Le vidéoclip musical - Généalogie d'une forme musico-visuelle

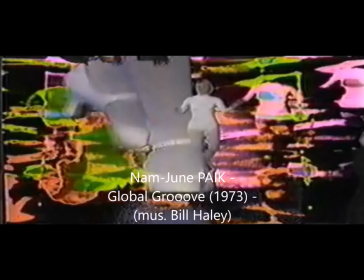3798s
Ce petit passage par le cinéma expérimental musico-visuel ne serait pas complet sans mentionner enfin l'art vidéo avec un de ses grands représentants, Nam June Paik, qui imagine en 1973 de quoi sera fait le média vidéo du futur.
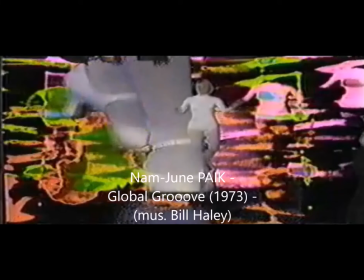3815s
Et il le dépeint comme un gigantesque flux d'images et de divertissement, un flux d'images de divertissement entraîné par une musique pop qui les modèle. L'artiste se sert ici avec insistance, vous allez le voir, des imperfections de la technologie pour proposer de nouvelles sensations liées à l'image.
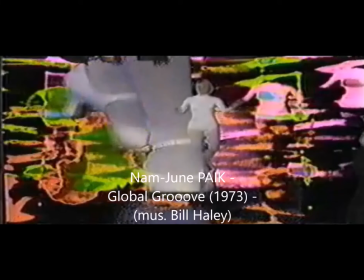3832s
Un extrait ici qui va être monté sur la musique de Bill Haley, Rock Around the Clock, qui était un petit peu antérieure évidemment à 1973, mais qui va insuffler ici le mouvement musico-visuel. Alors on peut penser avec cette anticipation-là aujourd'hui à des médias comme TikTok qui déversent des
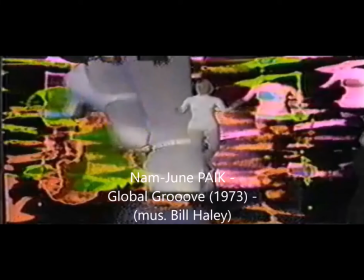3852s
flots d'images de divertissement modelé par de la musique sur nos écrans. On peut y réfléchir, comme à d'autres formes de médias et de télévision,
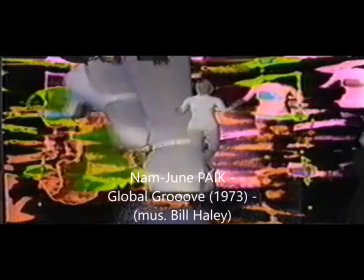3865s
en contemplant donc cette espèce de vision futuriste qu'avait Nam June Paik pour le développement des médias internationaux en
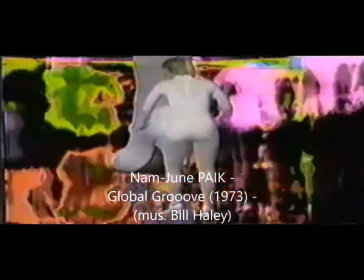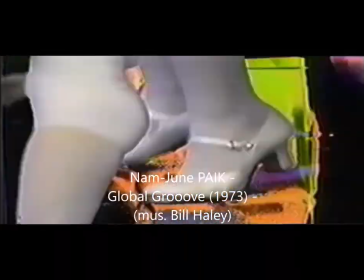3883s
1973.
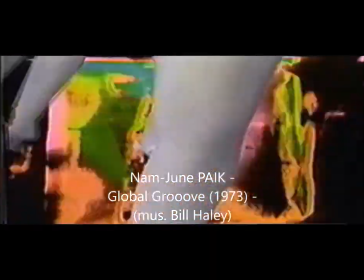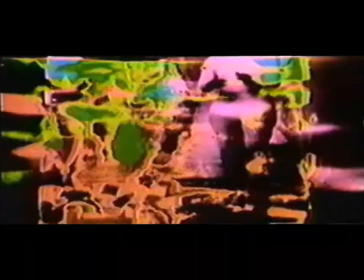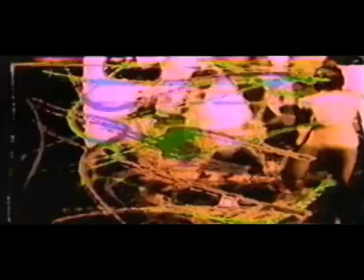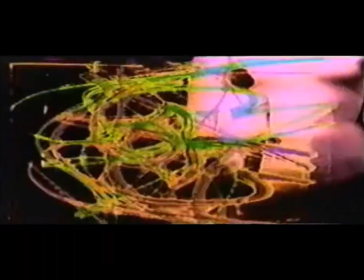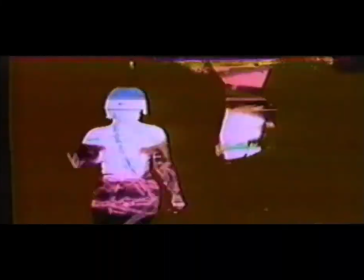3908s Thank you.
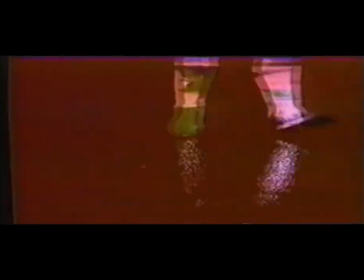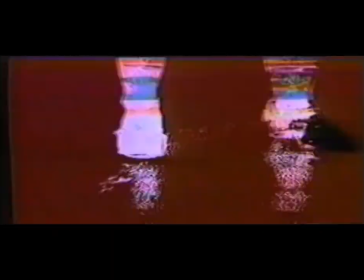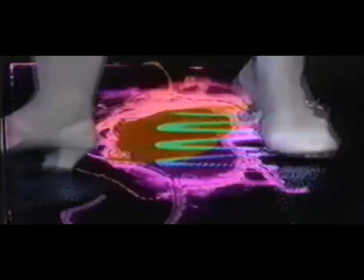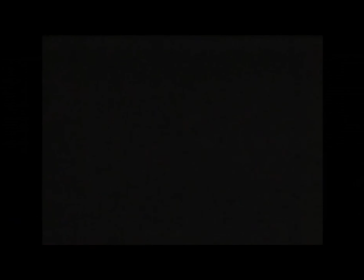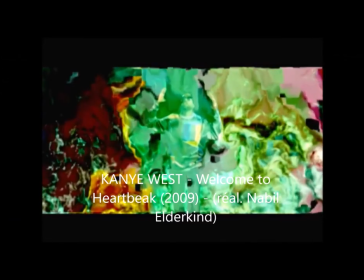3945s
Cette idée de mettre en exergue les imperfections de la technologie, de s'en servir comme d'un motif plastique pour créer une expérience esthétique, et cette idée d'une image grignotée par ses propres composantes technologiques qu'on avait dans la vidéo sur support magnétique de Nam June Paik en 1973,
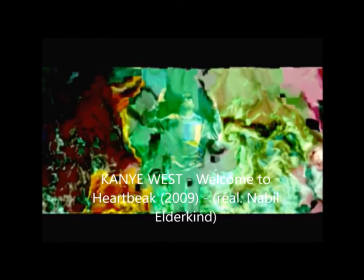3965s
c'est finalement une idée qu'on va retrouver tout au long de l'histoire du clip, et en particulier 35 ans après Global Groove, avec une vague de clips qui vont être influencés par ce qu'on a appelé le glitch art, c'est-à-dire un art plastique fondé sur l'esthétisation des bugs de l'image,
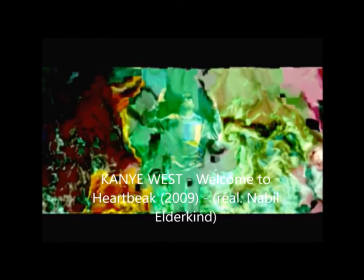3983s
la mise en avant et l'emploi esthétique des erreurs informatiques, qui ne sont donc pas ici dissimulées au profit d'une image nette, mais qui sont au contraire révélées et travaillées pour leur potentialité abstraite et artistique.
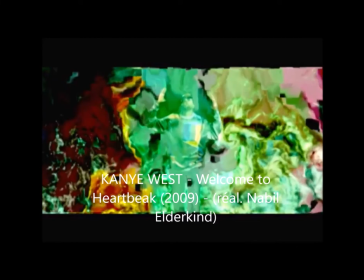4001s
Comme le cinéma expérimental, le vidéoclip musical est un média particulièrement avide de nouvelles technologies, non forcément pour en faire une utilisation prévue par l'industrie, une utilisation propre et sage, si l'on peut dire, mais aussi pour les tester,
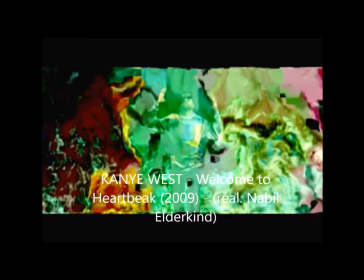4018s
ces nouvelles technologies, pour les exposer à notre attention, pour les travailler de l'intérieur, pour en faire surgir toutes les insoupçonnables potentialités plastiques. C'est le cas donc avec ce clip de Nabil Elderkin pour Kanye West,
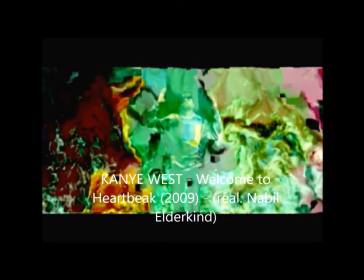4034s
particulièrement représentatif du glitch art à l'intérieur du clip.